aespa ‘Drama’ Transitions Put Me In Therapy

Looks like they had so you can take a steady cam and actually spin it like this and do like
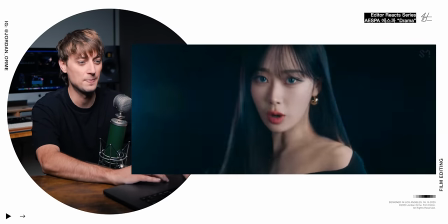[12:33]
360 rotating shots and so it looks like they did that on set and just sped it up And that's how you get this little spinny guy into the headlights
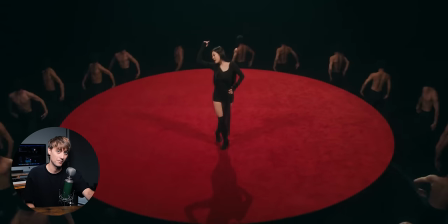[12:46]
Bro this set the half-naked men dancing around spinning circles around the circle fantastic It's so good.
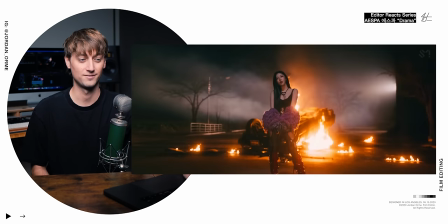[12:57]
Oh my goodness. That is fire. There just happened to be fire up. It's not even that funny, Jordan. I don't know what's on. I don't know.
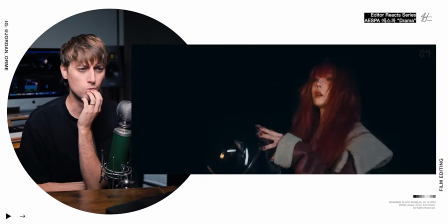[13:10]
Why did you blow up that car? Ooh. Ooh. Those fast cuts right on that fill.
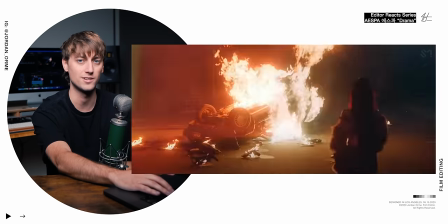[13:16]
The reason it works so well, because these are not like crazy clips. They're just normal clips that are cut quickly together.
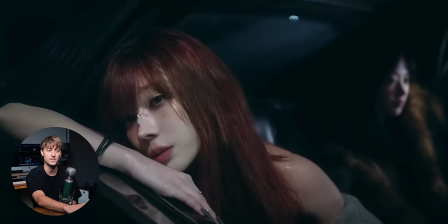[13:22]
But once you add like a little more texture adding these film burns on there That's kind of what I was talking about earlier
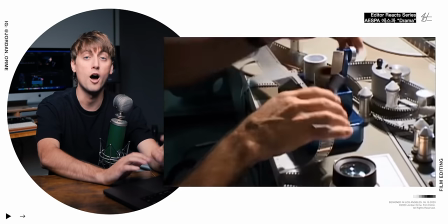[13:28]
where there's these flashes when you cut a camera shot on film It creates these film burns that you see.
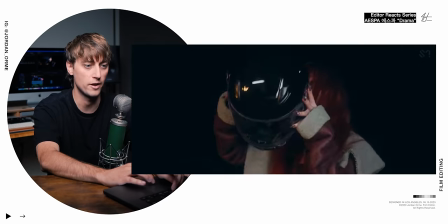[13:33]
So that's why they're putting all kinds of white frames into this music video
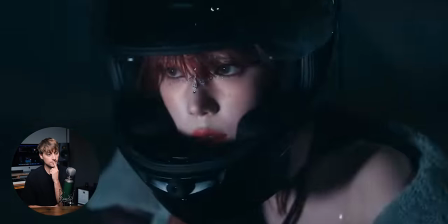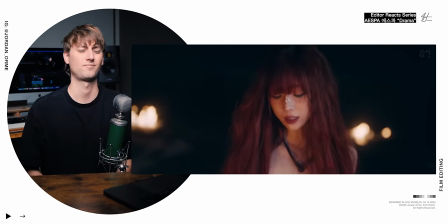[13:42]
It's nice, I like it
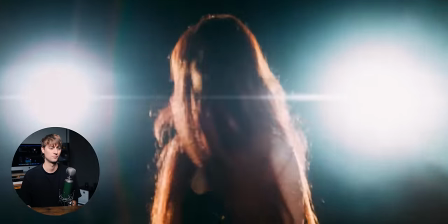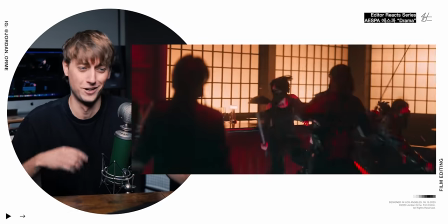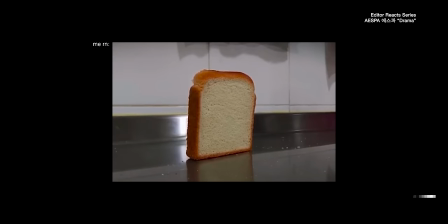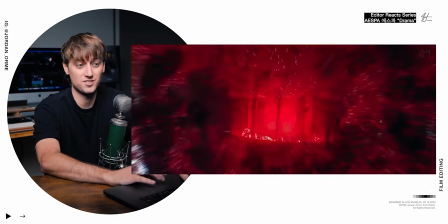[13:59]
What I assume this is all the effects That's a crazy shot
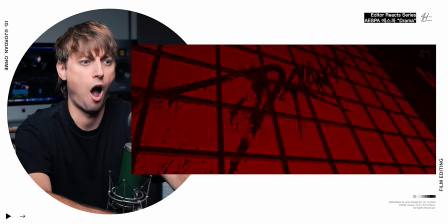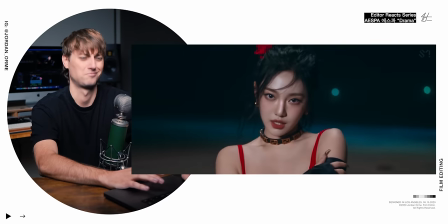The moment after a bridge right before the last course, that's the most climactic moment of a song And so that's why they saved that final kill shot not in black and white like this is really happening And then that crazy eye shot that's when it just gets nuts
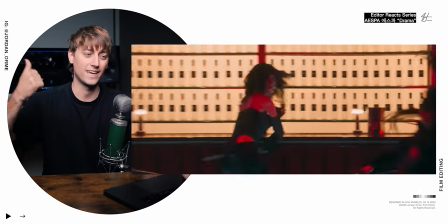[14:30]
And these little quick cuts right on that kick so nice
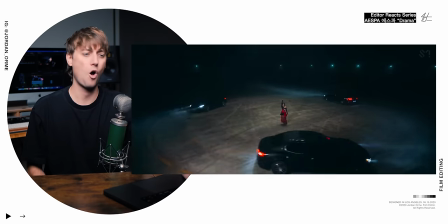[14:36]
That's more now like all all hell is breaking loose. It's going crazy
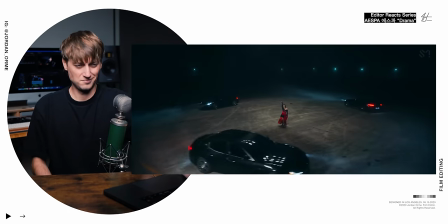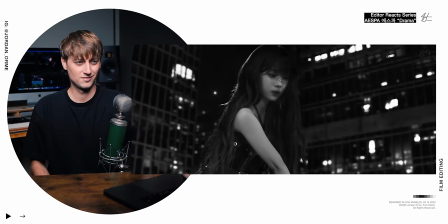Oh Are we reversing the narrative where she actually was dropped before but now she gets saved?
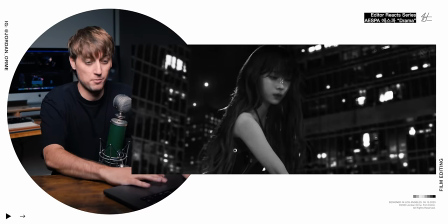[14:57]
I don't know. That's where my brain goes. That's pretty cool
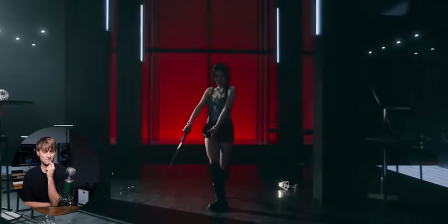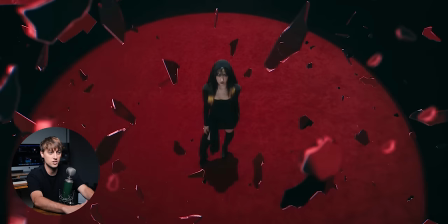[15:06]
This cut just zooming in is nuts Like they just changed the exposure a little bit to make it look more like film add a white frame
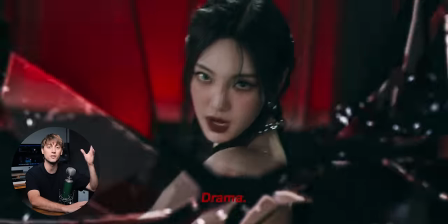[15:13]
in there This is not something you can get from a stock site They literally sent the shot to VFX and said hey turn this image into glass shards and they did it
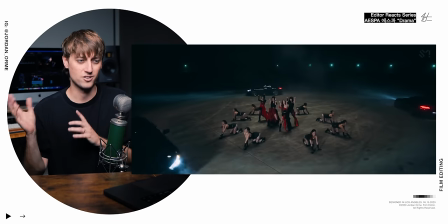[15:26]
The flashing there matches the sound so well.
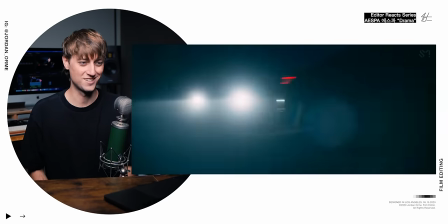[15:33]
Ooh, the match cuts. So good.
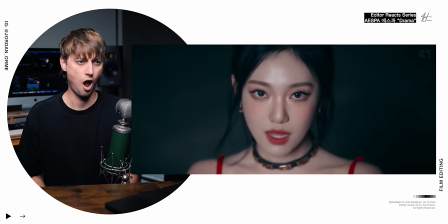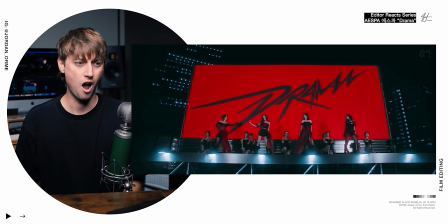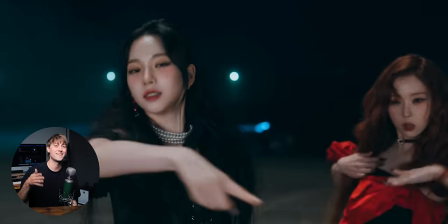[15:46]
Bruh. I think drama means that they are asserting themselves. They want to make a lasting impact. And they are refusing to be overlooked or silenced.
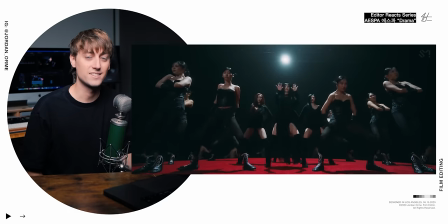[15:54]
And at the beginning and throughout the entire song, it says that this drama starts with aespa.
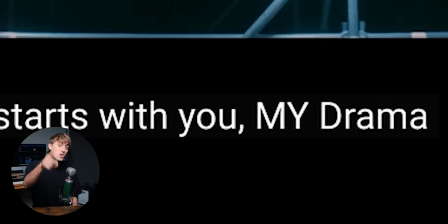[15:59]
But then at the end, here's the lyric. They say it starts with you, my, as in the fandom name, drama. If you want to learn how to edit music videos like this, be sure to check out my course, The Editing Formula. God bless you guys. Peace out.